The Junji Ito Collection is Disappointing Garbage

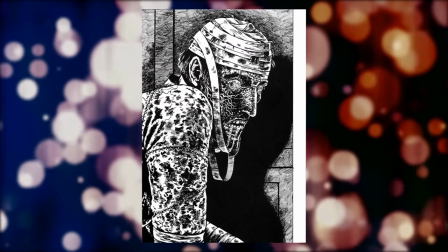But the other part of what makes these page turns so effective is also Ito's greatest strength, his ability to create imagery that is genuinely terrifying.
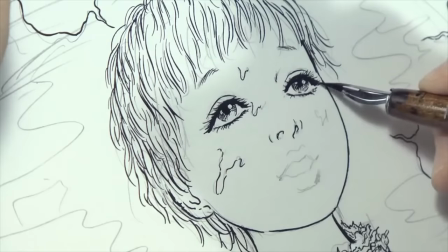Watching Ito draw is mesmerizing.
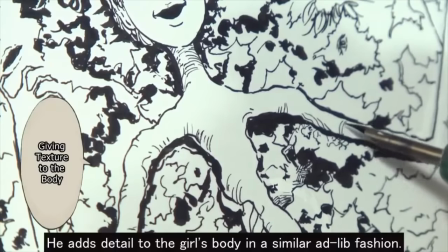It's not unusual for him to spend up to nine hours on a single page, creating lines with slow, careful strokes,
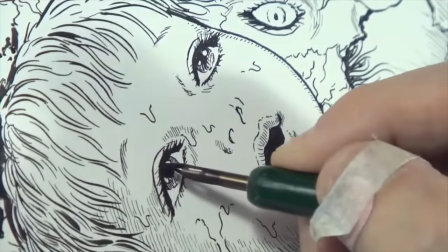and gradually layering his illustrations with intense,
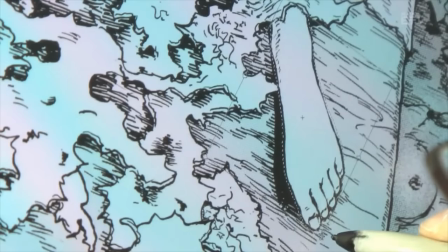intricate details, often making tiny adjustments the average reader would never consciously notice.
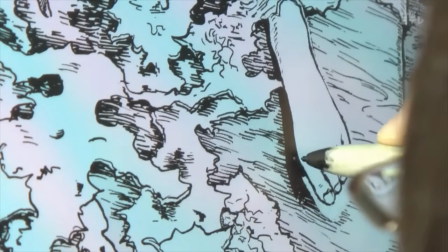But this is important, as to Ito, nothing is more vital in a piece of horror than it being believable.
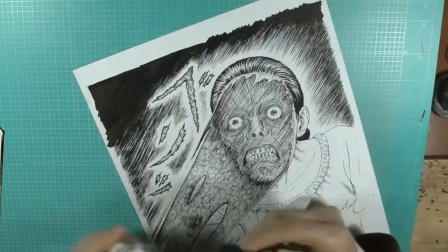No matter how wild or unfathomable the concepts he's depicting are, it's critical to him that it feel like something that could actually exist.
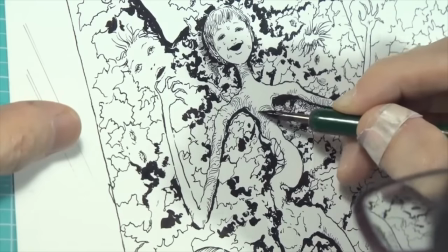And to me, this is the line between something being merely scary and something being truly horrifying,
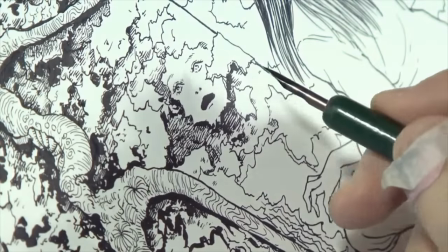that intangible element of believability, and this is the strength of Ito's illustrations.
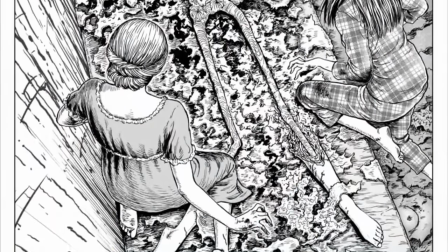The detail and care he puts into them mean they have a way of creeping into your subconscious and whispering maybe,
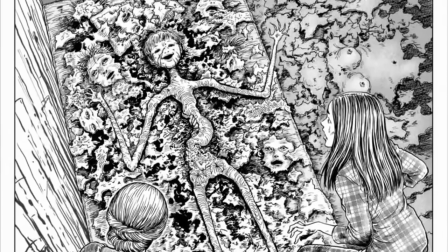just maybe, they could be real. This is what I really respect about Ito as a creator.
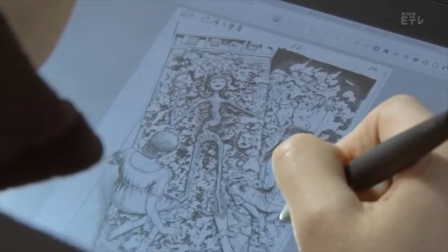There's an earnestness to his work, a genuine lifelong love and respect for horror,
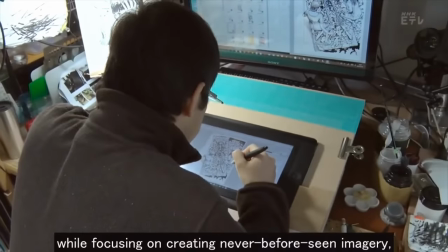honed and refined over years of craft embodied in his manga.
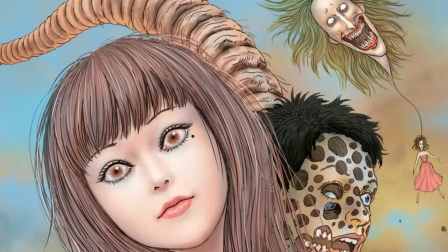This is what makes the idea of a Junji Ito anime adaptation so exciting,
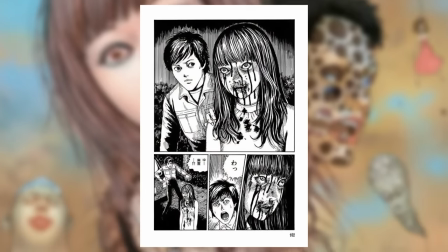the prospect of seeing these stories realized with light, sound and movement, which could not only have made for a unique and compelling anime,
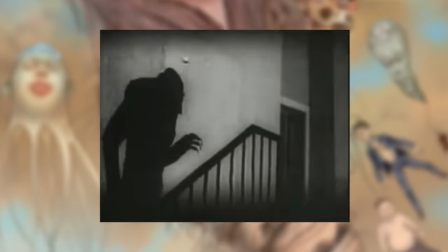but even greatly benefit the genre of horror itself, and in particular, horror in animation.
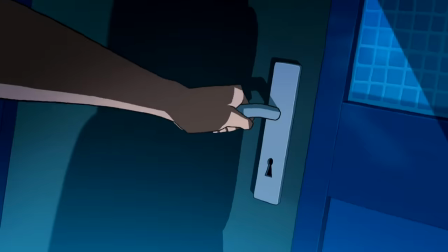I've always felt that animation carries a potential to deliver horror in a way that's woefully unfulfilled.
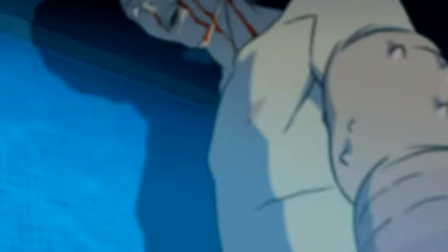There's the occasional standout both in terms of films and series, but generally,
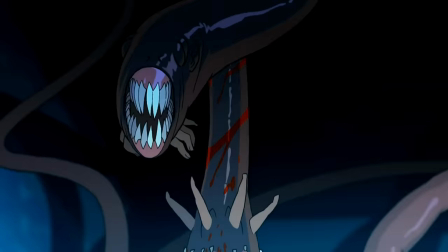the best examples of animated horror I could find were a little off the beaten track in forms of animated shorts or music videos,
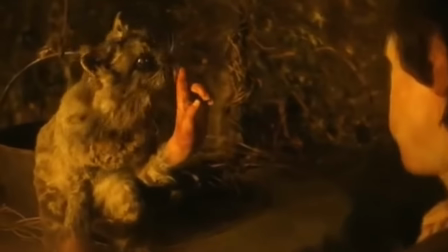which I will probably talk about again at some point, because some of this stuff is genuinely incredible.
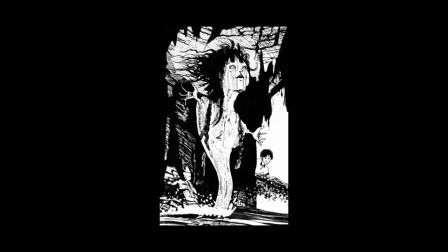But regardless, the thought of Junji Ito's work finally being realized with that potential was an exciting one, and on paper, it should have worked.
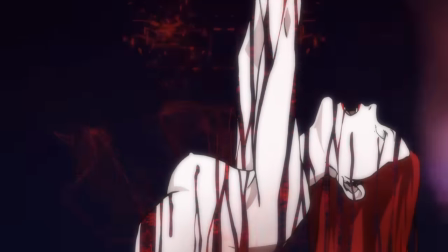What we have here is a 12-part animated series that translates 24 of Junji Ito's single-chapter stories into animated shorts, and the story selection is reasonably solid. Fashion Model, Window Next Door, Town Without Streets,
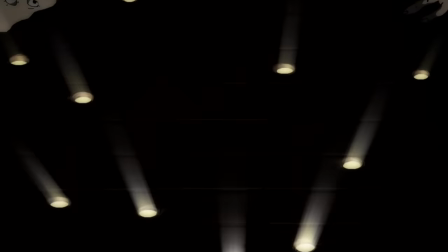these are some of Ito's strongest and most interesting work, and what's more, they've been translated with a near-slavish devotion.
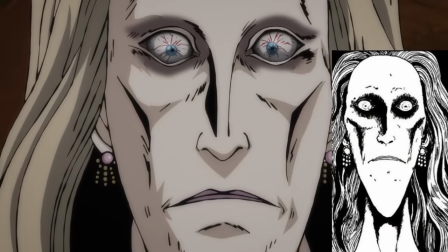Watch any episode of the series and compare it to the corresponding manga chapter, and it lines up more or less identically.
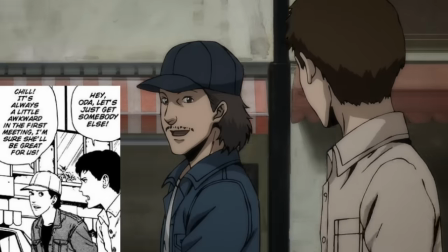Directly borrowing shot composition, staging, posing, and story beats, to the point that you could even say it's a highly faithful adaptation.
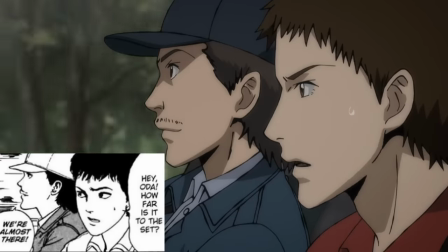But it's here where the issues begin.
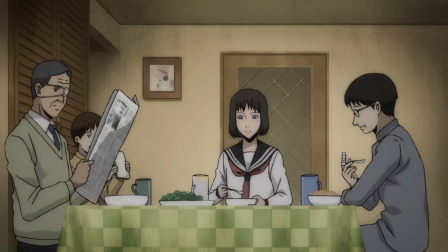I want to show you this scene from the Junji Ito collection, and ask yourself, what information can you draw from this shot? Who are these people, and what is their relationship, and what is happening in the story? The answer is that this is our main character, Sakyo,
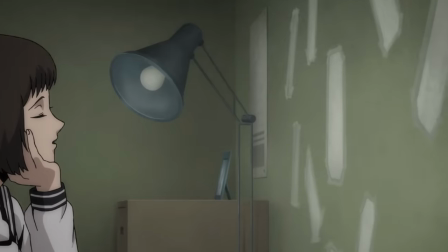and this is the moment when she's realized that the people who have been spying on her throughout the story is her own family.
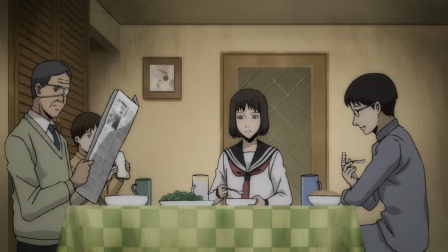But you probably got no sense of that, because the shot doesn't convey even the vaguest feeling that there is anything remotely wrong here.
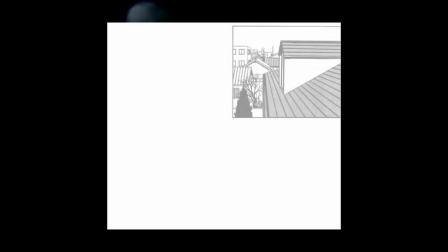Now, let's check out this same moment in the manga, and look at how the subtle paneling and, in particular,
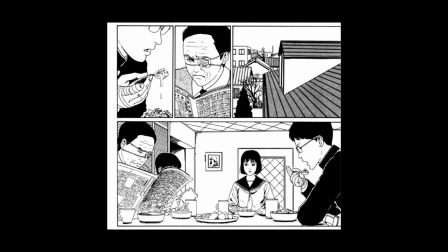the staging of the bottom panel evoke this, how the subtle close-ups of the top panel lead us to Sakyo's realization,
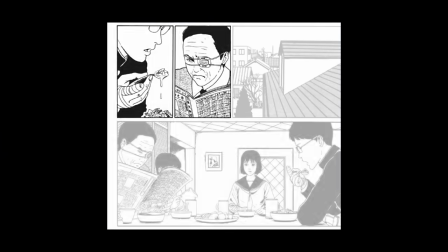and how the composition of the bottom panel cements that feeling,
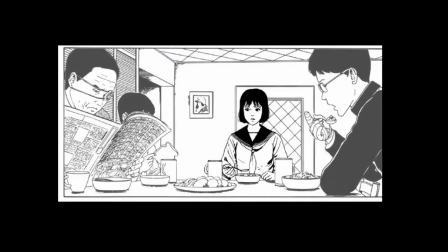using forced perspective to make Sakyo feel tiny and helpless while surrounding her with the large,
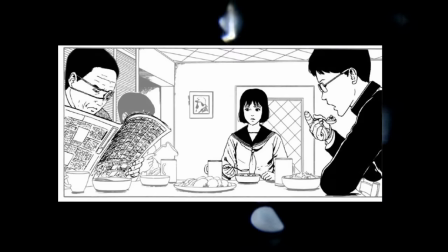imposing figures of her father and brother, creating a tense,
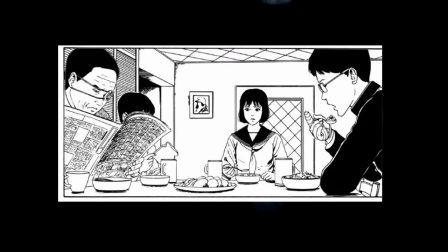oppressive moments in the story.